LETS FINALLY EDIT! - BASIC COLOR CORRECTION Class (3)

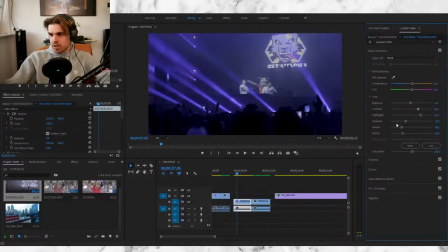[20:49]
Exposure is fine actually. There we go. That looks actually really good. When it comes to saturation, again, you can do saturation when it comes to really in-depth color correcting, but this is again the basics of color correcting.
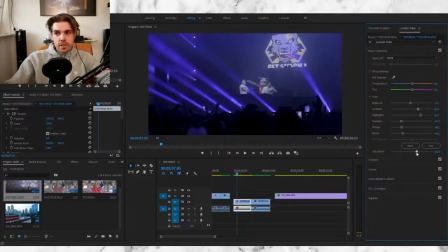[21:09]
You just want to play it simply with saturation. Just crank it up a little bit, intensify it a little bit, but don't go crazy and do it like this. I mean, yeah, it looks fine, but it's a little bit too intense for my taste. I mean, this is black and white.
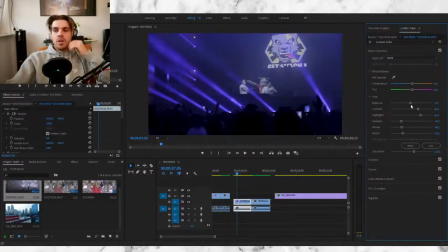[21:23]
This is kind of the original. I just want to have a little bit more blue. And for now, the temperature in my eyes looks really fine. The white really looks white. The yellows look yellow. The grays look gray. And, you know, for my color palette, it just looks perfectly fine.
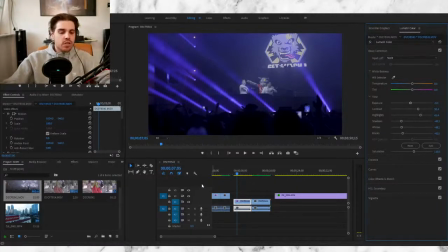[21:36]
Again, it's just about the basics of editing. It's just about getting slowly things done and understanding what do I do for my videos. And this is something that's really important, again, because when I look at videos sometimes, music videos,
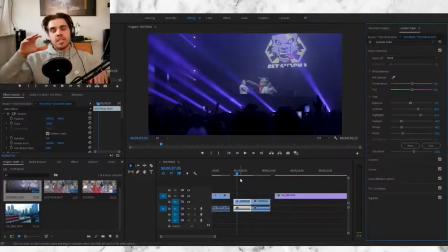[21:54]
to me it's something frustrating when you have two scenes that are identical, and I mean identical without even color grading it. I'm talking about they're in the same place, the same location and everything. But if it jumps from one scene to the other and the colors look so different, it really just bothers me, because it's something that takes time, and you can even just copy and paste your
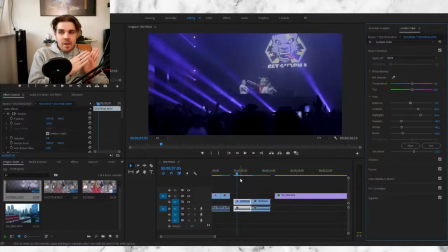[22:14]
edits you know, from one clip to the other. But if people forget that, I think that's just a really lazy way of editing. I think it's just very important that when you edit, you just make everything look very accurate as much as possible.
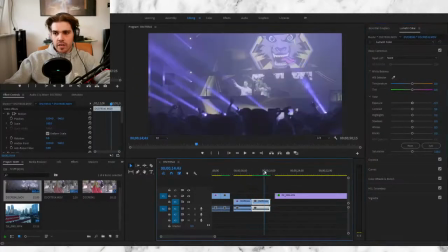[22:29]
So, for example, this is how I colored graded it. Let's see how it looks in the original. Which one do you guys prefer?
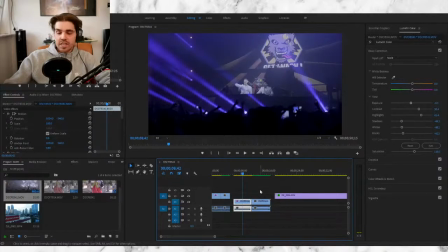[22:36]
Do you prefer to keep it simple? Do you prefer to keep it unedited? Just leave it in the comments below, or just write it in the chat right now. And that's really it. You know, it's all just about keeping to it. And also when you come to color grading, now I've done this effect. Whatever I'm going to do with all my other videos, it has to follow the same rule.
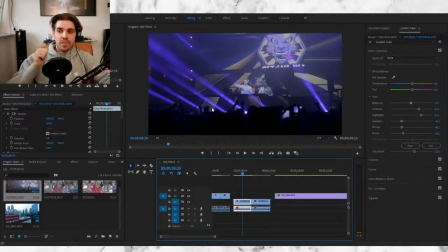[22:54]
It has to follow the same thumbprint. It's just very important, because if you cannot do it, it just messes up the video and looks like 20 people have edited your video, which is something you just want to completely avoid. And again, guys, for anyone who just joined in, I see people jumping in and jumping out.
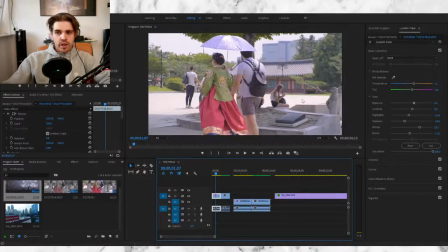[23:12]
This is all just about color correction. This is a scene from Korea, which I filmed. This is in Seoul. This is what I did to the footage, bringing the picture a little bit more alive. I think it's a very kind of colorful scene. The floor has to be beautifully gray, but her outfit, I want to match kind of the scene here.
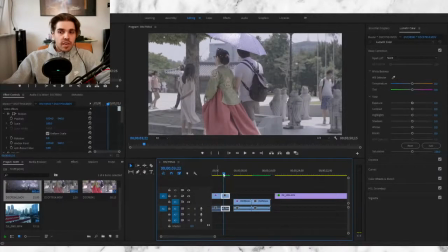[23:32]
And this is the original. Tell me if you like it or not. Again, it's just all personal preference.
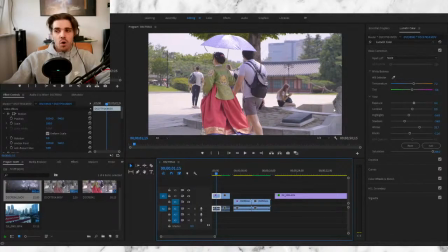[23:38]
But like I already said as well, if you follow this schematic over your editing process, then just continue it.
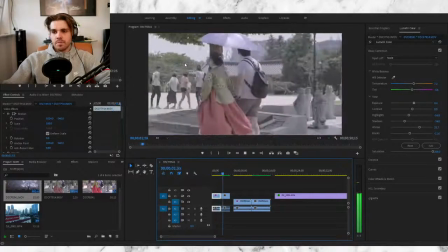[23:46]
Keep pushing through. What a difference, actually, day and night.
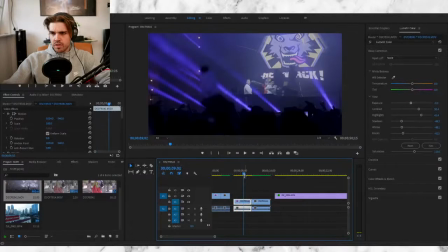[23:52]
I just want to check out this one. Let's not watch all of it. But I love the party. They were having such a good time. Oh yeah, it's a bit frozen.
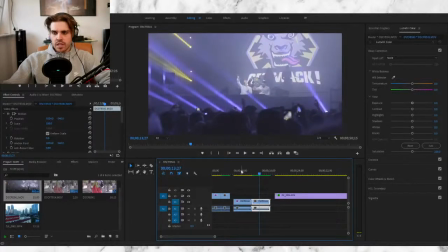[24:06]
So, this is the original. This is the edited one. Which one do you prefer? Original or edited?
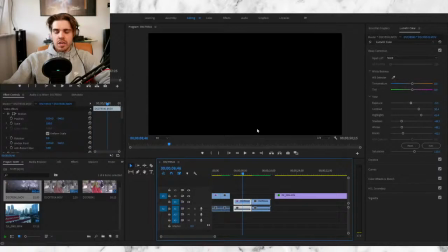[24:18]
Personally, I'm a little bit more fan of my own, just because it's more focused on them rather than here.
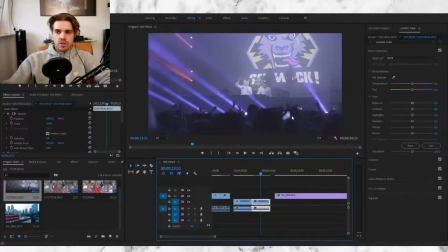[24:24]
There's a lot of things going on, which is great, like phones in the air and everything, but I want to keep my eyes on them. And also the display is a little bit too intense.
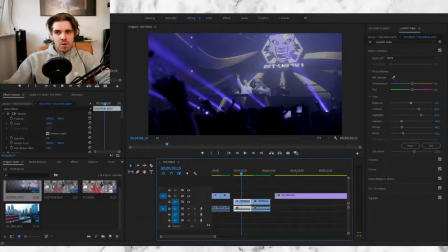[24:34]
While here, you just make it a little bit more blacker while they are really on focus.
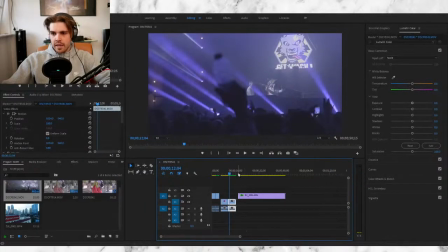[24:44]
Fantastic, that makes me happy. And lastly, let's look at some DJI footage.
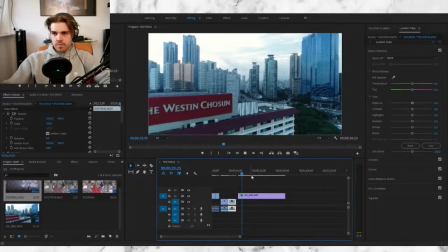Okay, where to start?